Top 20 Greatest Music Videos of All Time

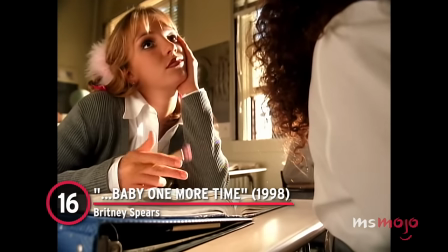Number 16, Baby One More Time, Britney Spears. The music video for Baby One More Time helped show the world what Britney Spears could do.
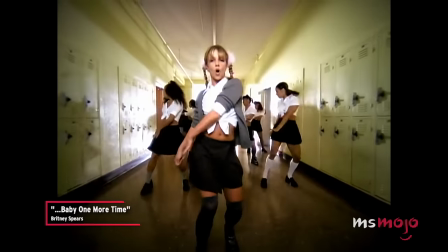Oh, baby, baby, how was I supposed to know?
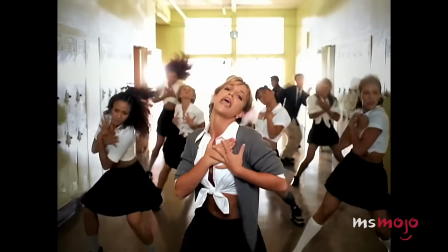Depicted in a school setting, she notably dons a uniform and dances down the hallway with nothing short of complete confidence.
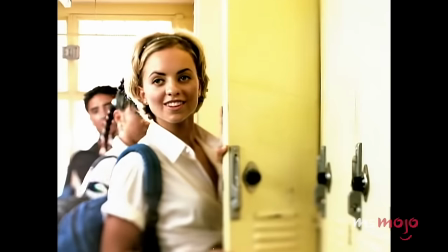The indelible image practically changed the performer's career overnight, setting the stage for other great videos like Oops, I Did It Again.
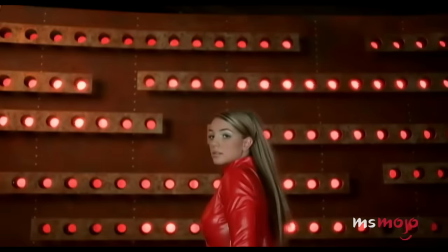As a teenager, she already showed absolute star power in her every move.
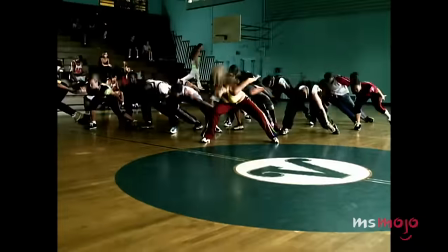She later changes locations a few times, with even more choreography you won't soon forget.
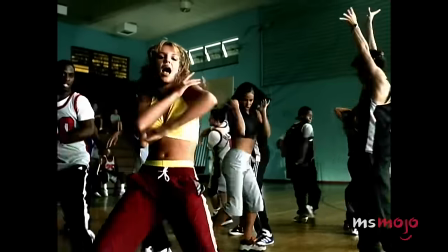The foundational work that was put into this project exemplifies the reason Spears has since become a pop icon. Give me a sign.
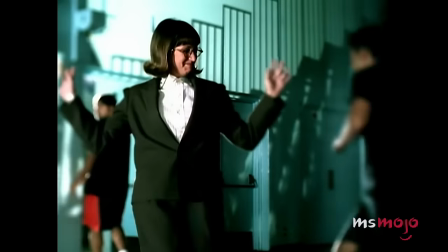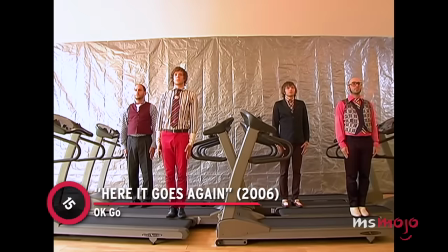Number 15, Here It Goes Again, OK Go.
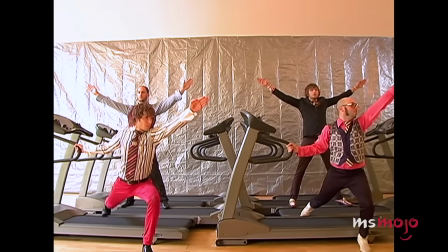During the dawn of the YouTube era, OK Go utilized the platform by putting their imagination on full blast.
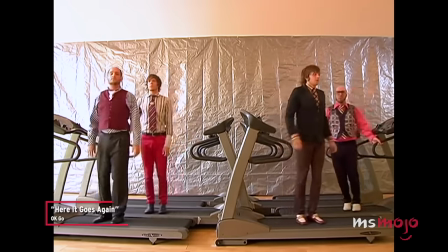It could be time, but then again, I can't remember half an hour since I got it up.
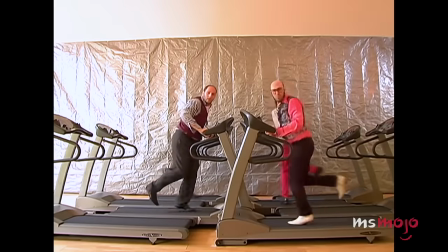Their inventive video trades traditional choreography for an impressive ride on some well-placed treadmills.
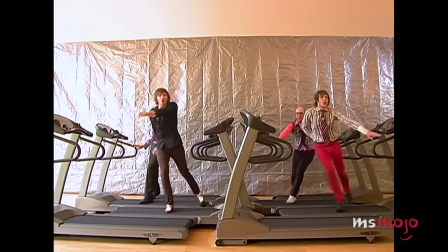Everything takes place in one camera shot, making the execution all the more impressive.
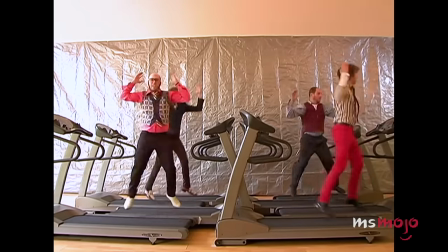They even throw in some cool maneuvers, upping the stakes.
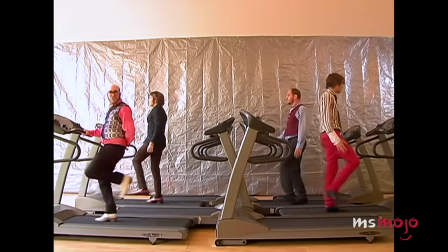Swapping treadmills and jumping around, the band members work really hard to turn the exercise equipment into a dance floor.
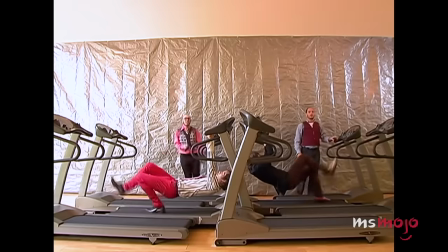It's ultimately a timeless video that still works long after its original run as a viral sensation.
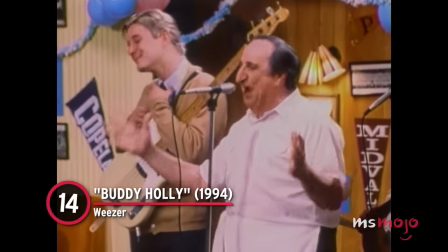Number 14, Buddy Holly, Weezer.
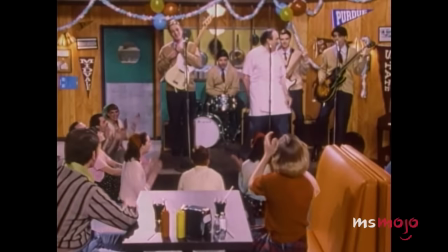Sending a boost of nostalgia to Happy Days fans, the music video for Buddy Holly transports viewers to Arnold's drive-in.
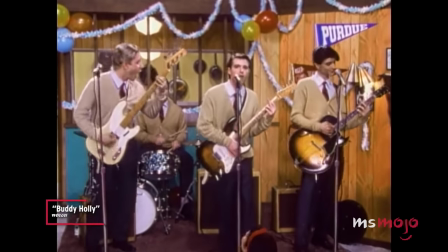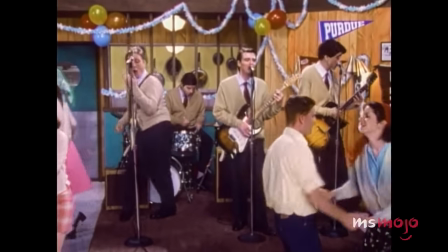Weezer dons some vintage clothing and plays for a group of characters from the TV series.
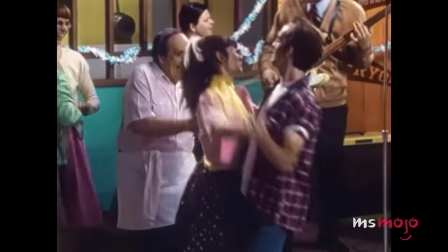Archive footage and real performance seamlessly blend in a stroke of genius, and smart editing even has the audience reacting to the bandmates' actions.
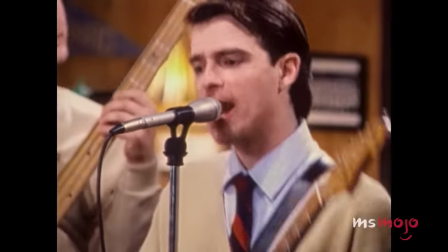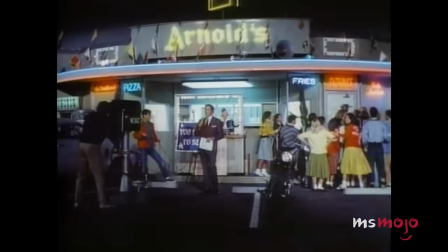The final sequence with Fonzie dancing feels like the perfect ending for a tribute to the classic sitcom.
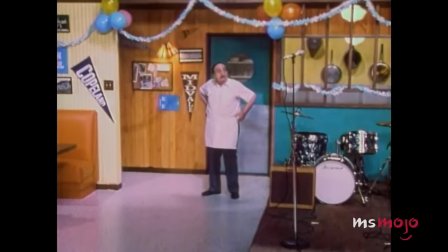To top it all off, Al Molinaro makes a cameo as the lovable restaurant owner.
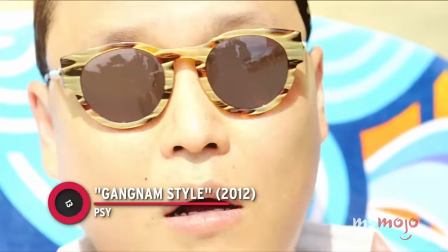Number 13, Gangnam Style, Psy.
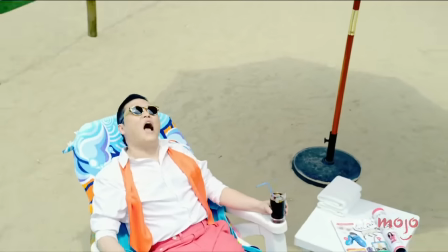With firecracker intensity, Psy immediately lights up this classic K-pop music video, quickly creating more than a few indelible images.
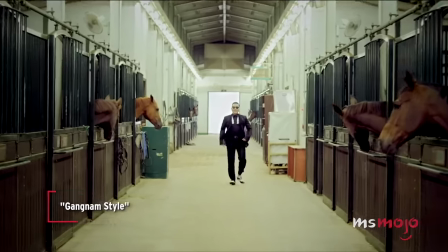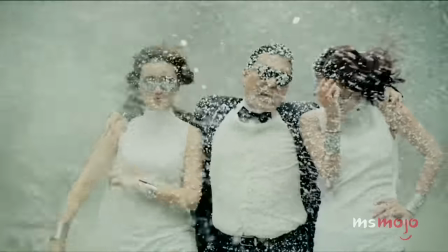There's no denying this helped bring the musical genre to the West in a major way.
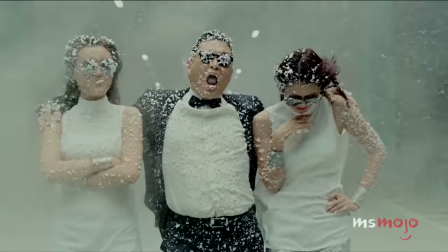It's easy to see why, considering the wonderfully chaotic scenes on display.
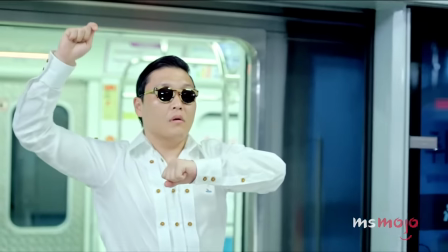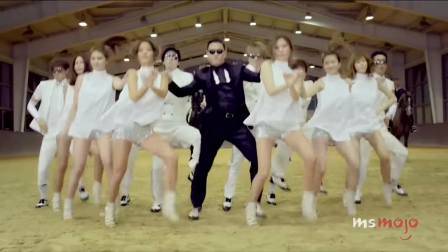The singer appears in various locations, sporting his signature shades and a galloping dance that's unforgettable.
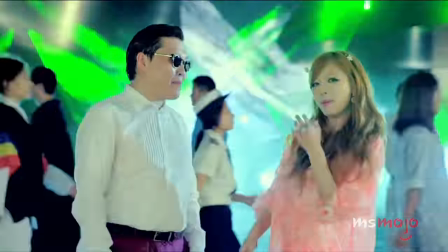As more people join him, he turns the video into a non-stop party. You'll likely be grooving along with him by the end of this masterpiece.
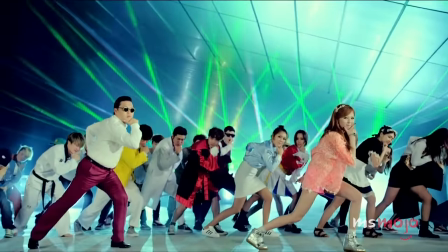Oppan Gangnam Style.
Number 12, November Rain, Guns N' Roses.
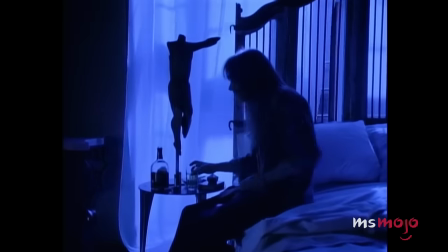Among the more famous videos of its kind, November Rain showcases the last days of rock excess before the alternative takeover.
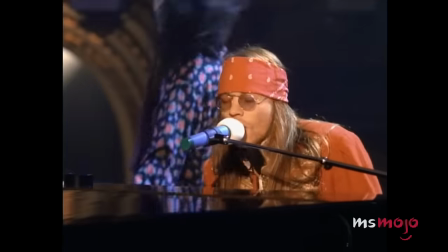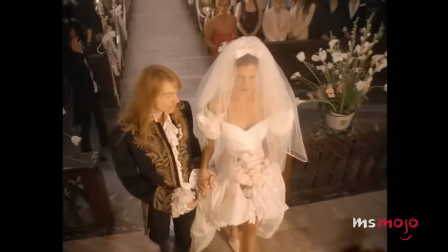The video spares no expense in crafting a melodramatic tale of love.
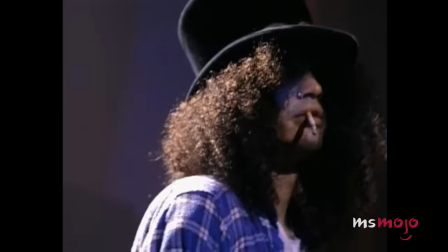Taking us everywhere from a wedding to a huge concert venue, the moving story delves into the doomed relationship with plenty of absorbing scenery.
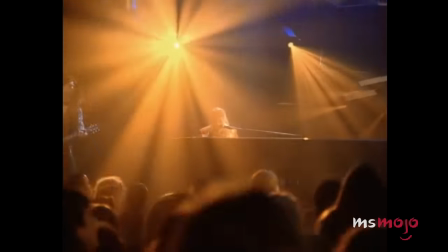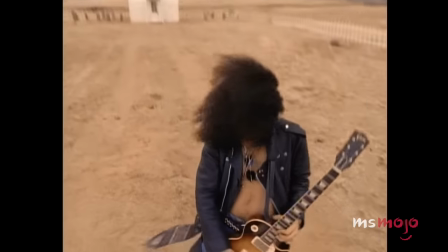We also get to watch the band rock out in between the plot.
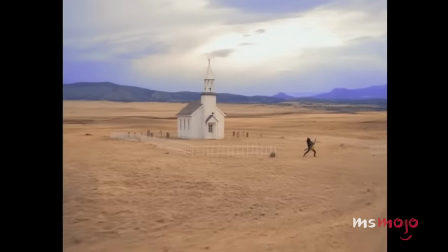In perhaps the most epic moment, Slash plays a wicked guitar solo in a series of sweeping shots.